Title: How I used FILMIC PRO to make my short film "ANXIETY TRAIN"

Hi everyone, in today's behind the scenes video on my short film anxiety train I'm going to show you how I used and utilized the Filmic Pro app to create my short film. That way you can take these practices into your short films and feature films and projects so you can make the most of the Filmic Pro app. Let's get into it. Now the first settings that I looked at with Filmic Pro when I was making anxiety train and you should too is your frames per second and matching that with your shutter speed.
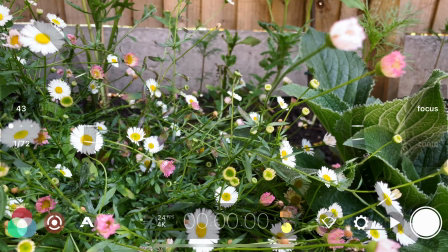22s
So what I mean by that is you want your frame rate set at 24 frames per second and match that by doubling that number into your shutter speed so your shutter speed should be 1 over 48.
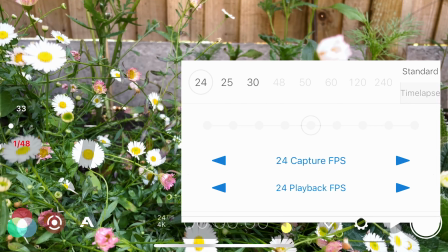32s
Why do you want to double your frames per second into your shutter speed? Well that's so you get motion blur that real film professional quality like motion blur that you see in movies and you see this in
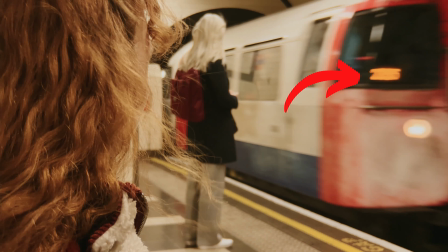40s
anxiety train a couple of times when the train's coming in in particular you can see the writing on the train is very very blurred and you can see in
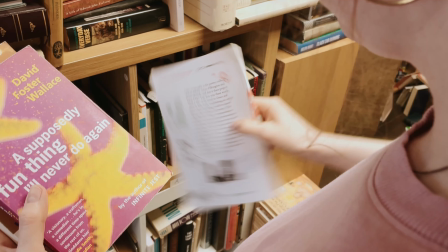46s
a few of these images and shots as well where the blur looks really nice and smooth if you have the open shutter speed rather than
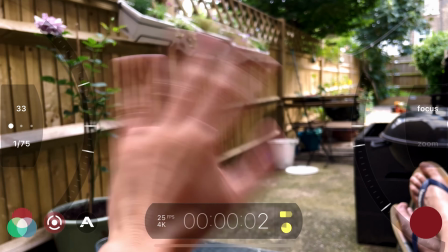52s
a match shutter speed to the frames per second that means you're going to end up having quite sort of sticky movement it's not going to be a smooth
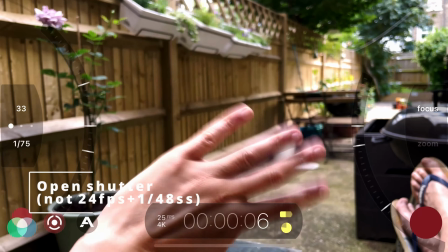57s
blur across the screen it's just going to be a bit staccato. Now because I'm in the UK in Europe our energy frequencies are slightly different to that too in America Canada those kind of countries so here I use
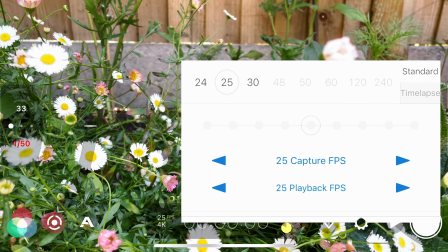67s
1 over 50 shutter speed and match that with a 25 frames per second so I'm just bringing that frames per second up by one and then
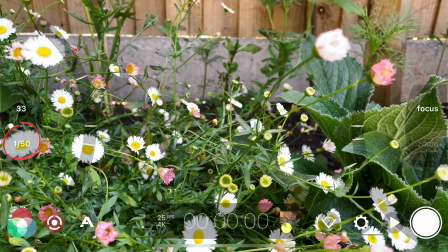73s
doubling that into the shutter speed. The reason being with the energy frequency differences we have here in Europe it can cause a light rippling
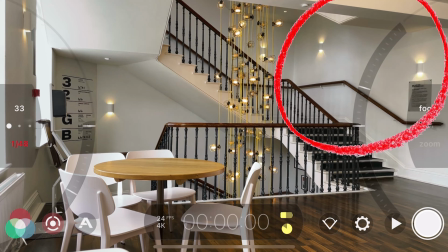80s
effect down on your screen when you're filming with a 24 frames per second with a 1 over 48 shutter speed.
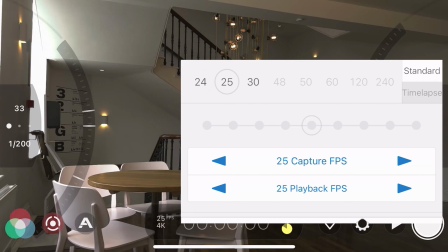85s
By cranking that frames per second 1 into 25 frames per second and bringing that shutter speed into 1 over 50 frames per second, we still get the motion blur.
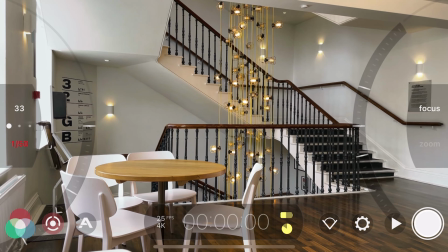93s
It looks identical to using 24 frames per second and you avoid that light rippling effect. So always make sure you've got your frame rates and your shutter speed set to exactly where you need it. The next setting in Filmic Pro that was really important to getting a really professional look in Anxiety Train was to make sure that the white balance was spot on every single take that I could possibly make it. Now white balance is really important to get your colour correct so if it's not correct to your eyes what you're seeing chances are on screen it's not going to be correct when you get it out in post-production.
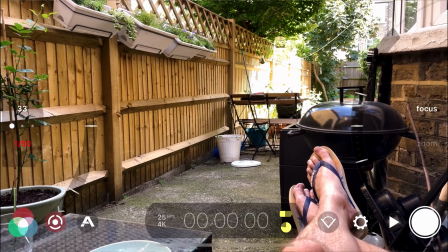121s
With Filmic Pro it's really great you've got a few different presets that you can use rather than using the auto white balance and hope.
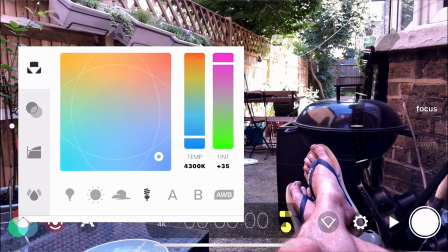126s
So I was using the sunshine one, I was using the cloudy skies one,
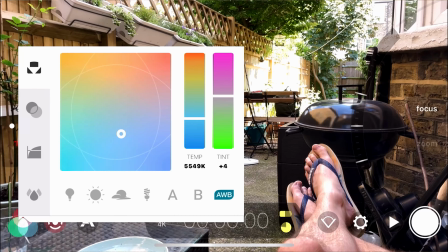130s
the different types of lighting presets they had as well as using the auto white balance when some of those presets didn't quite work out for the type of lighting I was using. so filmic pro is great for that you've
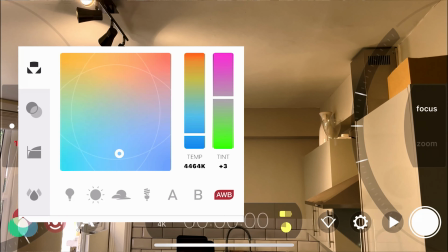139s
got a variety of ways to get the white balance correct but i was literally going from one location to the other doing the white balance seeing
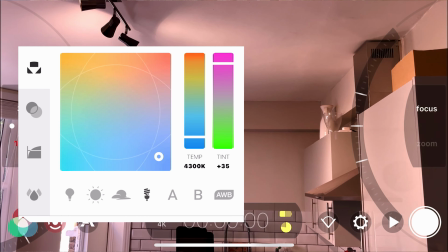145s
if it matched what i was seeing in my eyes in real life and then going with that it ended up being perfect that way there's a couple of shots that i forgot to do that so there's an indoor shot with izzy on the sofa i had one take where it was slightly
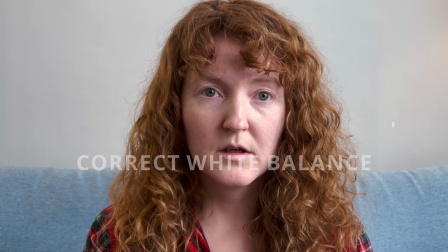157s
yellow in color and then the rest were perfect so just make sure you keep an eye on that white balance and make sure that it's perfect every single time because it's going to be a pain in the backside when you get to post-production and you've got white balance that's mixed in different shots.
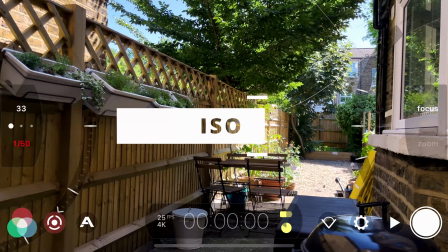169s
Now let's talk about ISO because that number on the left hand side here which is currently at 33 is the most
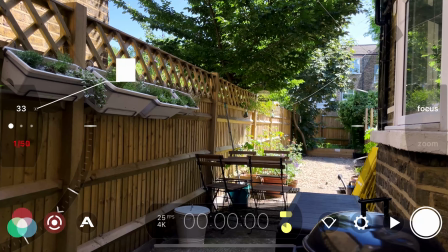174s
important number other than your frames per second and shutter speed that you'll need to get the cleanest and best looking footage.
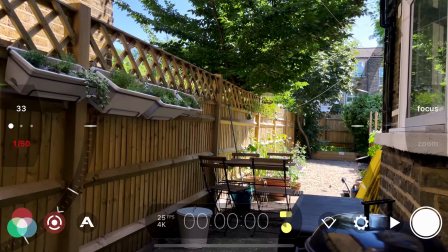180s
So essentially this brightens your image so as it is now it looks perfect.
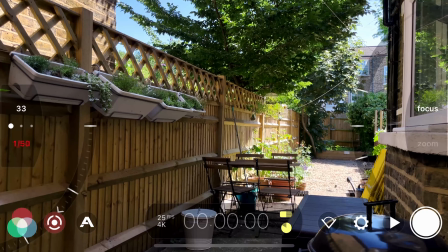183s
I've got an ND filter over my phone as well which is keeping the light out of the sensor so much I keep the shutter speed down.
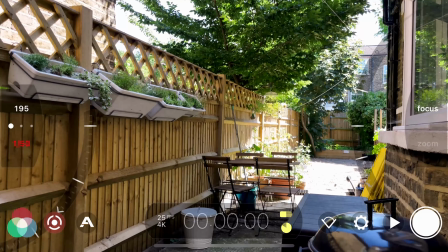189s
But if I raise it you can see the highlights get blown out very very quickly.
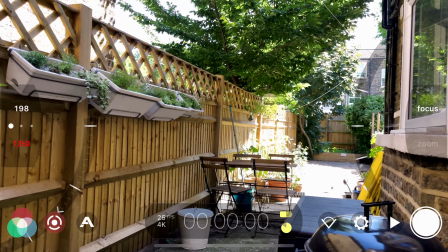194s
so when you're outside that's one of the reasons you want to keep that shutter speed right down is to make sure that you get nice clean footage and your highlights
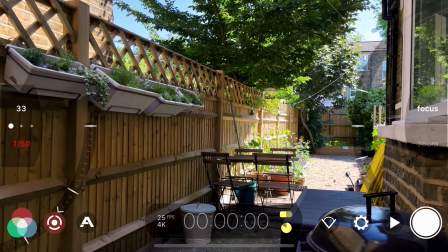200s
aren't blown out but you're in more darker shadow areas you can then see the image really getting noisy so if you go indoors
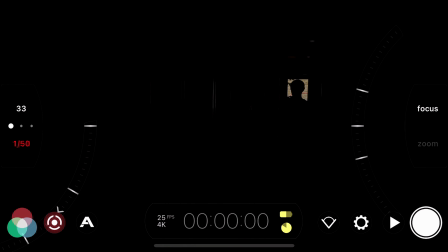206s
i'm looking into my bathroom now you can see the shadow of me in the mirror there if i breeze this iso up yes you can start to see in the
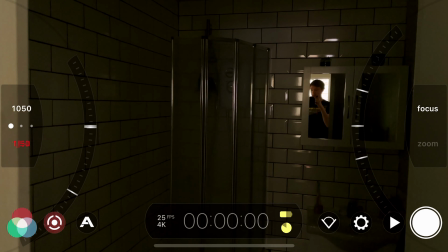213s
bathroom but actually the noise gets worse and worse and worse and worse so you want to keep that iso really low even if
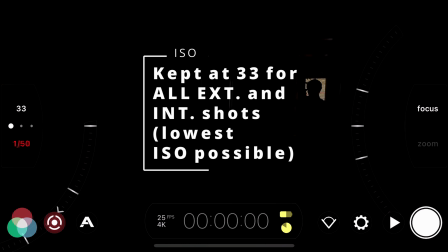221s
you're working in night time using that silhouette that I got here on the mirror works really well so I actually use a silhouette for one of the
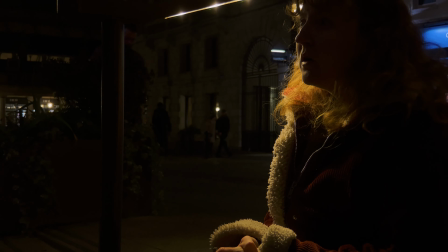227s
shots in Anxiety Train which works super well and that way you can get a nice bit of definition on your shot and that's what I use to get a nice professional look on Anxiety Train. Now one of the most important features on Filmic Programmer especially when it comes to organizing your shots and in an interplayed production is the CMS.